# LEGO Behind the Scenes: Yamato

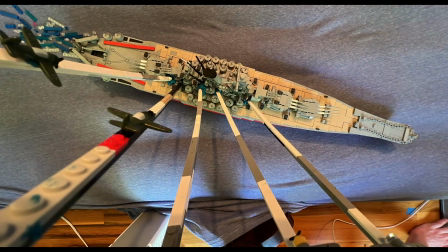[4:08]
With no special effects added to it.
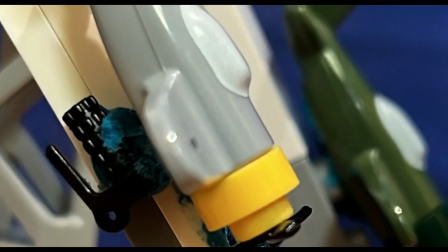[4:11]
And you can see all the rigging that's used to give the illusion of the airplanes actually in the sky.
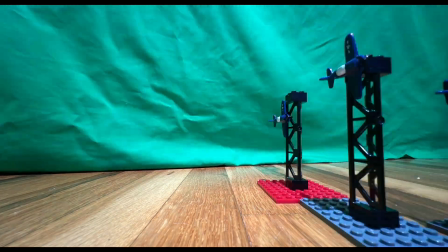[4:18]
And we will go through the process of how I turn this raw footage into
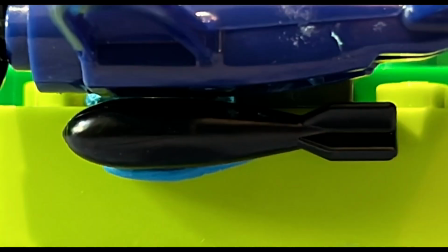[4:23]
actually the airplanes looking to be really flying in the air.
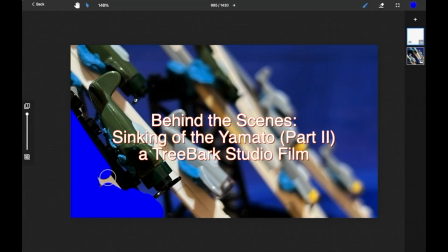[4:32]
So now this is the first of my editing stages.
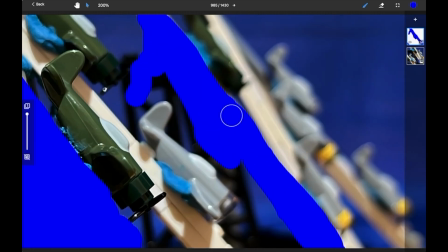[4:39]
This is the masking stage for any type of blue or a green screen.
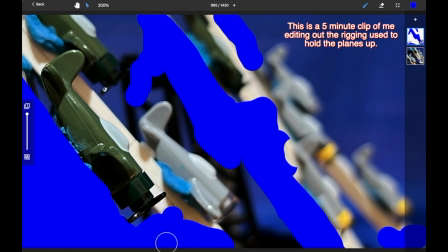[4:43]
What you have to do is any sort of rigging or anything that you don't want to be in the final image, you have to cover that up with like a, say, blue or green color. And this, I would do it by hand, and I had to go over every single frame.
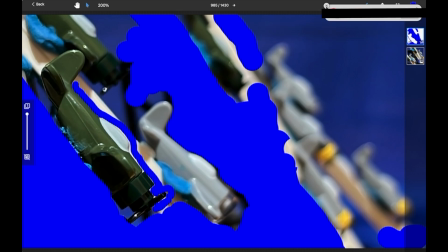[4:58]
I would have to sketch around the aircraft, because otherwise, if you were to just copy and paste the same image over and over again,
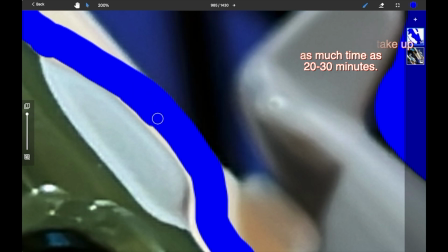[5:05]
the same like blue mask, you would then cut up and cover parts of your image that you actually want to keep.
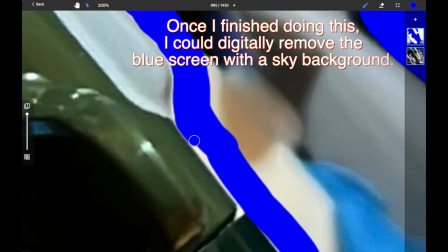[5:13]
So you have to do it frame by frame.
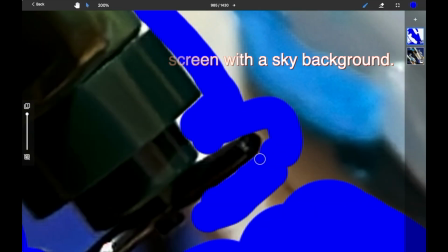[5:15]
And as you can see at the top, this video, the Yamato, it was 1,400 images, 1,400 frames.
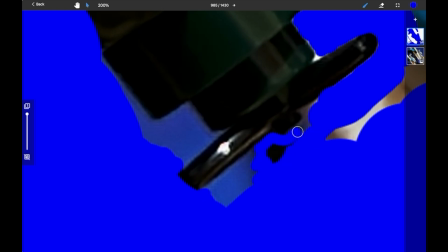[5:24]
I have to go through one by one and ensure that all the rigging was covered up.
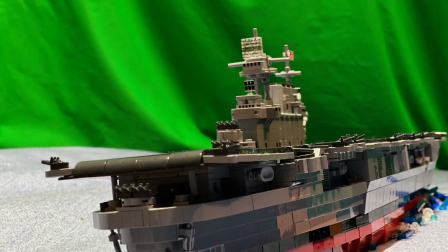[5:30]
And as you can imagine, for something like these images here, that would be very advanced, very time-consuming, very hands-on.
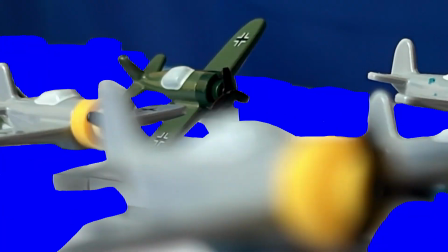[5:38]
And so now we see the B-roll footage of the same images, but now with the green screen added onto it.
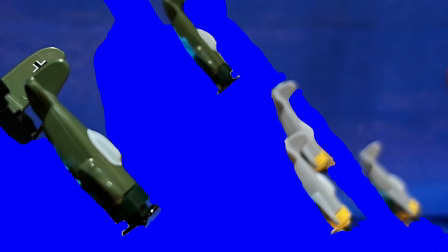[5:47]
So all the rigging has disappeared, and behind is just big blue and green coloring, or just completely erased with a clean background applied.
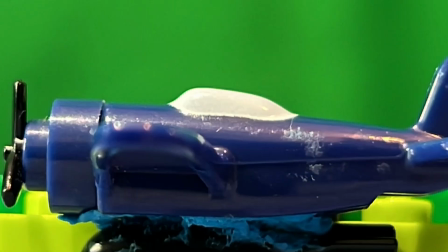[5:57]
And so this blue or green screen, this is what will then be removed digitally to create the
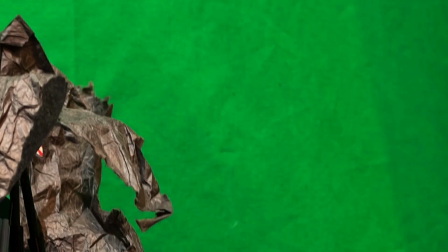[6:05]
ocean background or sky background to make it look like the airplanes are in the air.
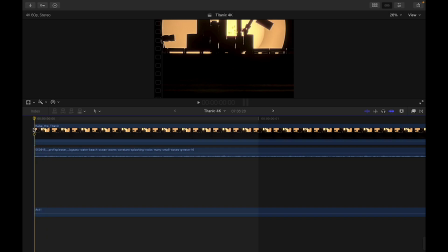[6:12]
And although I do not have the original editing from my Yamato film,
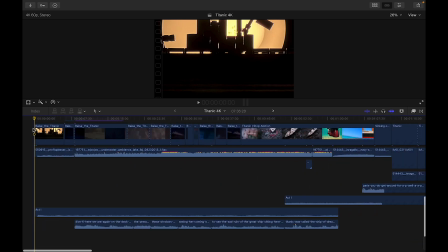[6:21]
I do have the editing background,
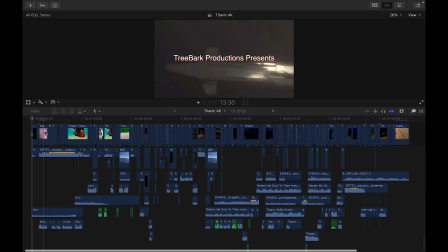[6:25]
or like the editing image of my Titanic film, which I had done the other day.
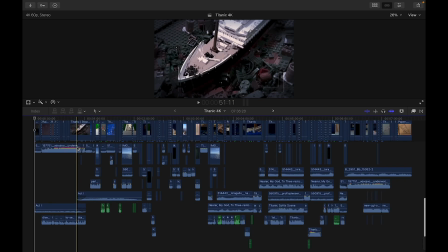[6:30]
And this is actually, believe it or not, this is a simplified, this is much
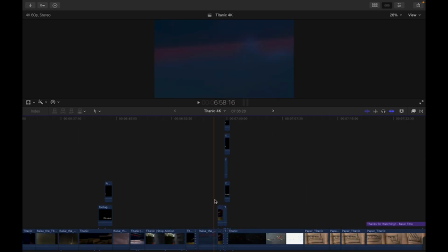[6:36]
smaller, it's much simpler, this editing here for my Titanic movie, because a lot of stuff I was able to use from the actual film.
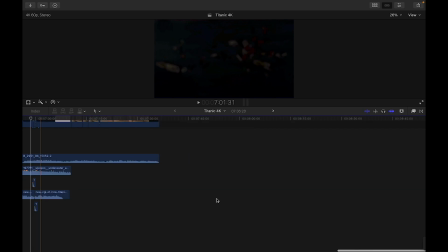[6:45]
Oftentimes, if you're doing something like a battle, you have to get a bunch of different explosions,
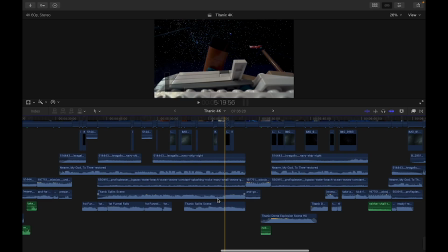[6:50]
a bunch of different small little 1-second clips that you have to put in and arrange perfectly aligned.
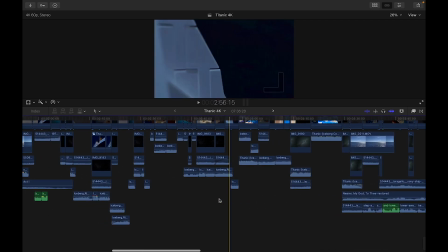[6:55]
And then you also have to go out and actually find all of those on the internet. So once again, that takes hours, days even, to edit.
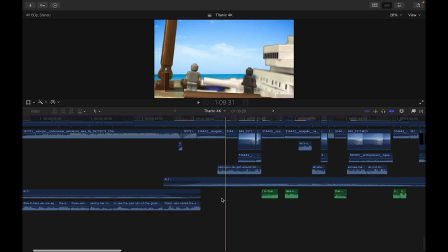[7:03]
And there's many different stages.
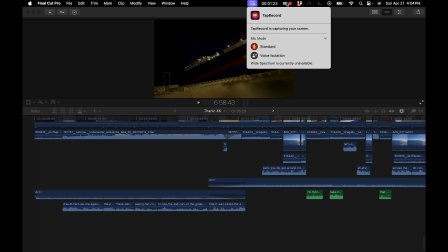[7:05]
As you saw, there's the audio, and then there's also the green screen up at the top where I would be adding that to create the background.
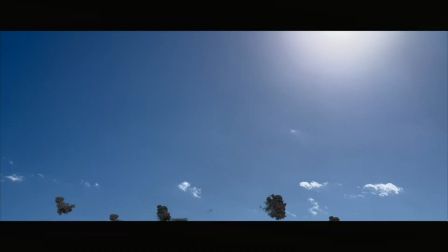[7:12]
And then here is the final result of the Yamato footage.
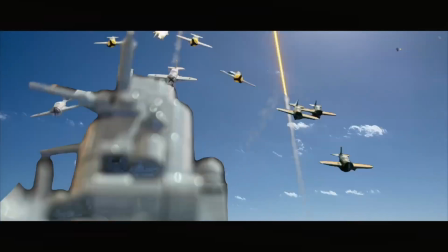[7:18]
Now with the green screen applied and special effects like explosions and guns exploding and shooting at each other.
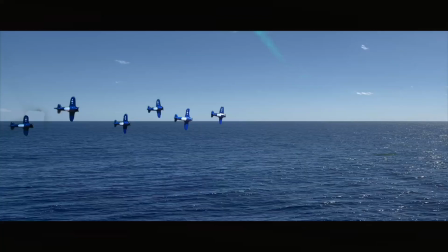[7:28]
And also it's like cropped, so it's in the 2.35:1 aspect ratio, so it's a bit more widescreen,
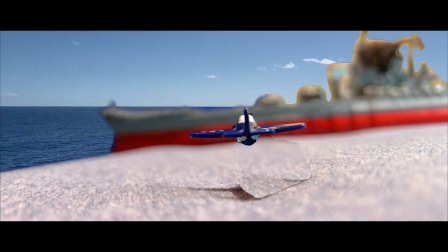[7:34]
and it cuts off some unnecessary tops and bottoms of the image that wasn't either necessary or actually wasn't part of the image.
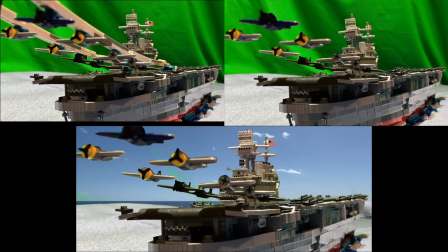[7:43]
Like there was like a chair or like just the regular floor that I didn't want to see.
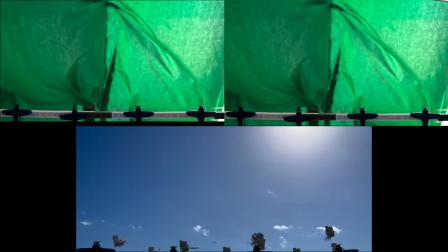[7:49]
And then here we have our comparison of each stage of filming,
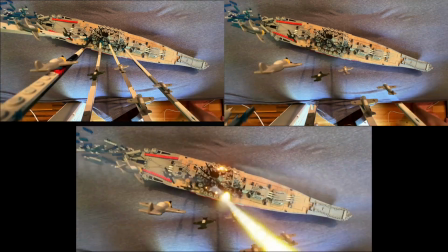[7:55]
from the original rigging to now it being masked by the blue screen, and then the final result.
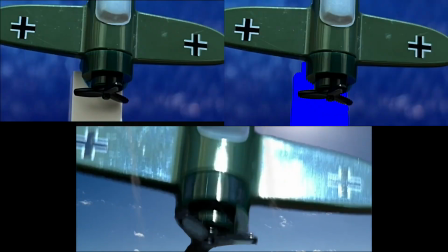[8:03]
So I hope that this was a very informative and very brief overview
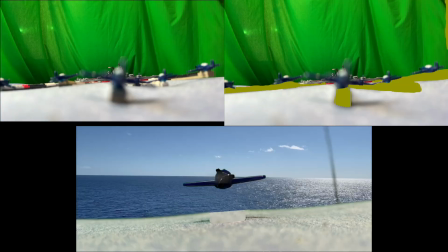[8:09]
to give you guys an understanding of what goes into creating a single film.